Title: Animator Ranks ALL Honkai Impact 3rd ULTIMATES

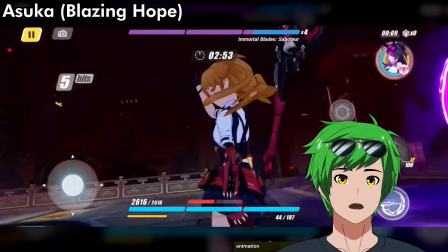(12:28)
But it is really, really good though. I'm gonna give her an SS. Wait, is that Neon Genesis?
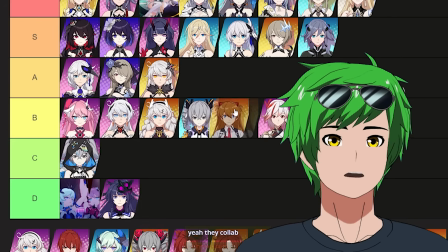(12:35)
That's so cool, dude. She's good. I'll put her an A. But like, it's not like amazing. Official, why are you here? You took a wrong turn. Like, go home. So I'll say why this is not that great.
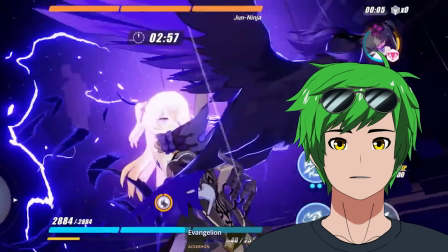(12:46)
So she keeps a really, really tight stature here. So she's got this really nice stature here.
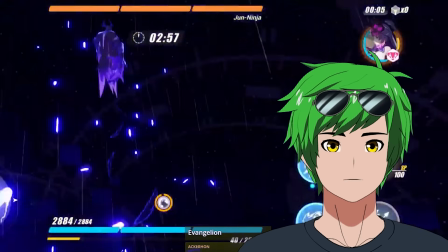(12:51)
Unfortunately, right before she throws something, hypothetically upwards, she suddenly bends her torso like this. It kind of totally betrays the original stature that she had. Typically, when you bend the head, it actually has a lot of momentum. Like, our heads are pretty heavy. I don't think people realize that. So you can't just bend your chest like willy-nilly. It'll have momentum. And so you can't just like bend and bend back very easily without shaking your head literally to death. Official, you're pretty mid.
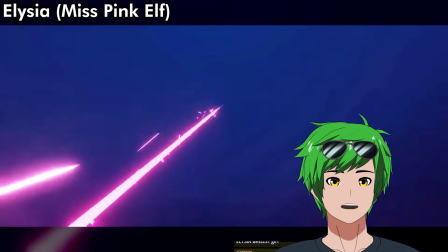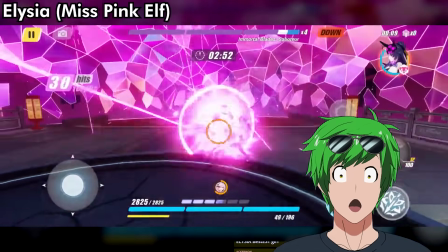That's such a cool idea. A dome of bouncing arrows. So Alicia is SS.
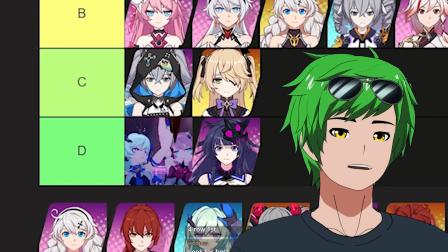(13:28)
Guys, there's way too many SS's here. Do you guys see this? There's D's for the first time, but then there's like so many SS's. This is not even fair, bro. How am I gonna find the best one out of these?
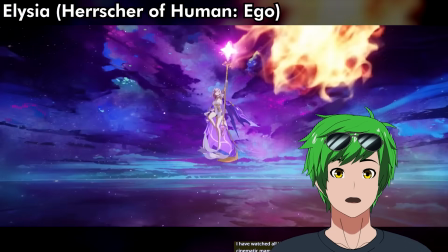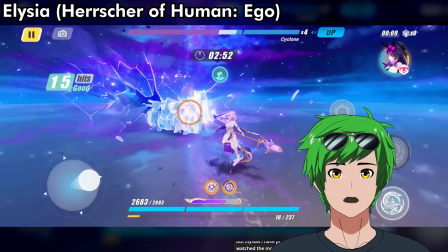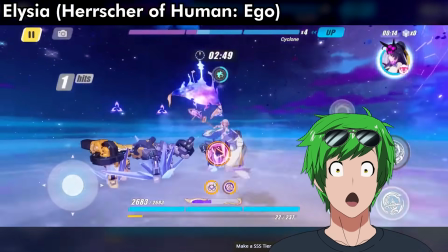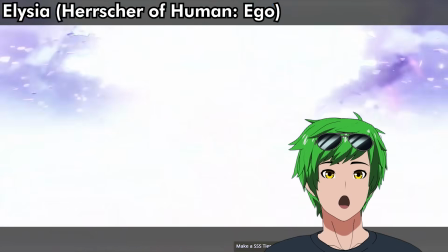(13:53)
It's not over? Yo. Bro, what the hell is going on? Why are these so many back-to-back amazing ultimates? This overall is incredible, but I don't like this pose.
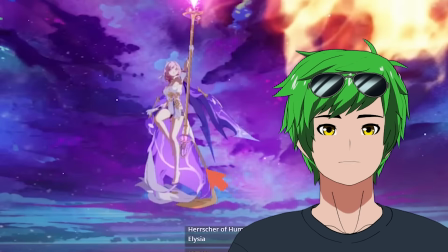(14:07)
I understand why, like what they're going for is like more mermaid pose, but like it feels just a little bit awkward.
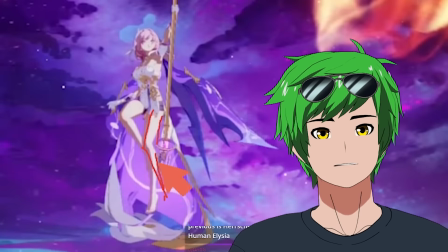(14:13)
Either they bend it a bit more like this so that like they lean into that mermaidiness, something like that, so it's a bit more floaty, and then have this like more flowy, right? Or you just don't bend it. It doesn't even have to be fully straight. Just a little bit more straight would feel so much better here.
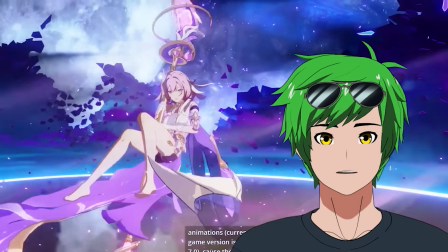(14:26)
What I will say though is like, this is such a great pose. This is a great ending. It's so mysterious. It's got like this great buildup despite having no animation to it. I think she's an S.
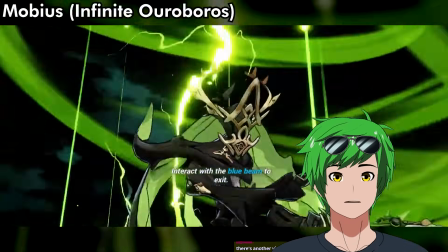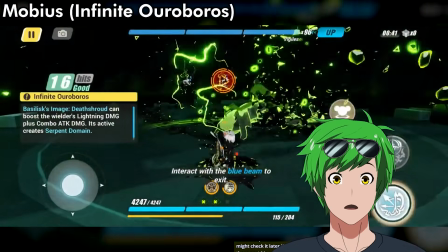I'm gonna be honest, it was too busy for me to actually see what's going on. I'm sure there's something really cool going on there. A little hard to see.
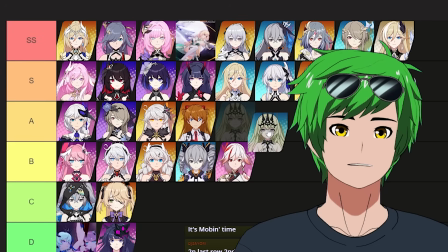(14:49)
I give her like a A.
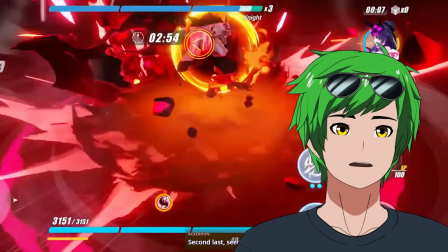(14:54)
The archer ones are interesting. There's not quite enough close-up focal length for me to like this one as much. I'll give her a strong A.
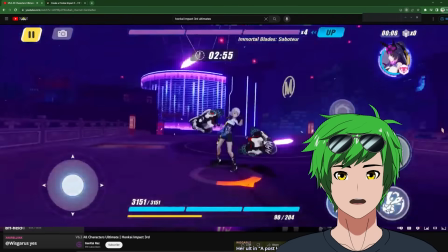(15:02)
Oh, what? I got disappointed. The beginning is so good. The impacts are great. So like she's actually doing some great punches here, but there's a problem with this move at the end.
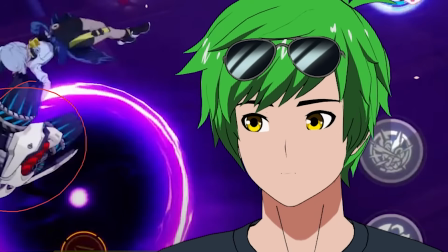(15:10)
These have a lot of weight to them, right? Like these gauntlets, which is really cool. It's a really cool concept. She even has like this whole like wind up with her legs, which is awesome.
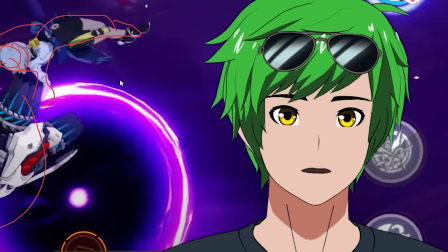(15:17)
Really, really good build up here. The issue is that from a physics standpoint, I don't think you could feasibly move forward very much.
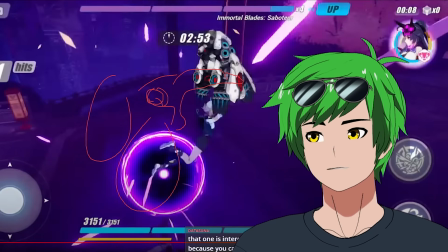(15:23)
Unfortunately, they decided to move her forward a lot. So you can see here already, the gloves were here and now they're like here.
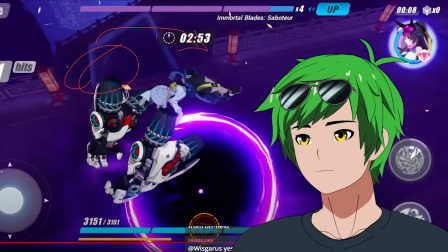(15:30)
Right? Like they've moved quite a bit forward. It's breaking the laws of physics to do that. The problem is that they're animating it as if the center of mass is where it would normally be for a human, which is around the torso.
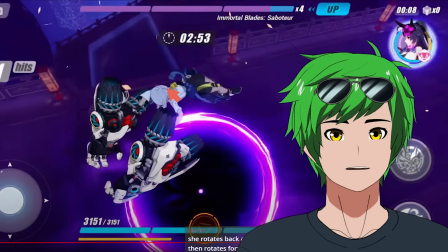(15:38)
However, because of the huge gauntlets here, the center of mass is actually around like her chest or her head.
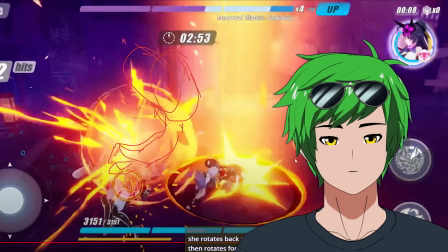(15:44)
Like it's around here. So for this pose, she would actually be here. It feels so much better if she rotates from that point and then uses the pivot around the actual center of mass as the wind up.
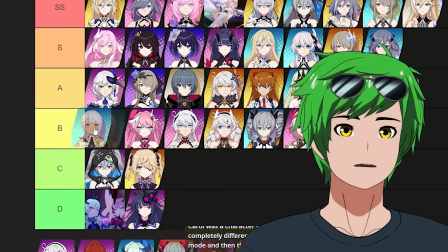(15:53)
Unfortunately, it doesn't do that. She's a B. I do like the beginning of her combo.
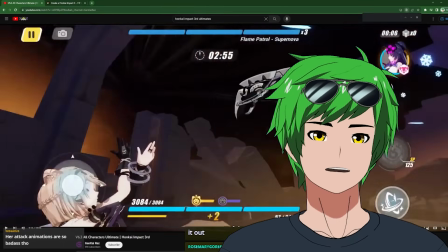(15:59)
That's so cute. However, it doesn't feel super satisfying to see these guys come together because the axes are actually all kind of jumbled. If you want it to be more satisfying, maybe find some other way to get the axes to spin together well. I really like the squash and stretch here.
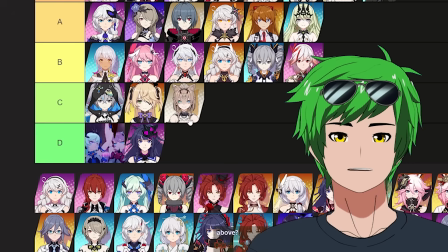(16:10)
That's beautiful, but it's not quite enough to redeem it. I think she's a C. Wait, boob physics? Oh, I wasn't paying attention.
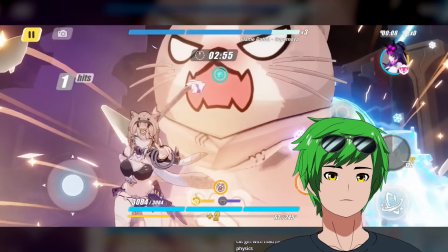(16:15)
Let me rewind that real quick. Oh, I see it now. All right, S tier. I'm just kidding.
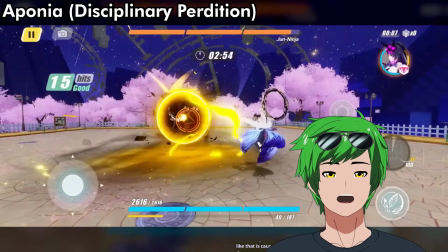(16:24)
What? Bro, yo, that was cool. That was cool. That was really cool. God, I want to give her an A. I can't give her any higher than that because there's not really that much animation.
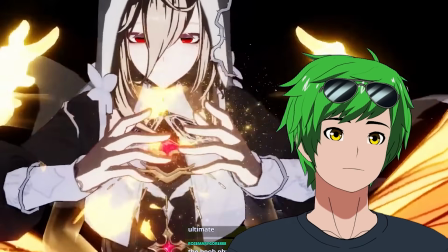(16:34)
I like the extra arms though. That was really, really cool.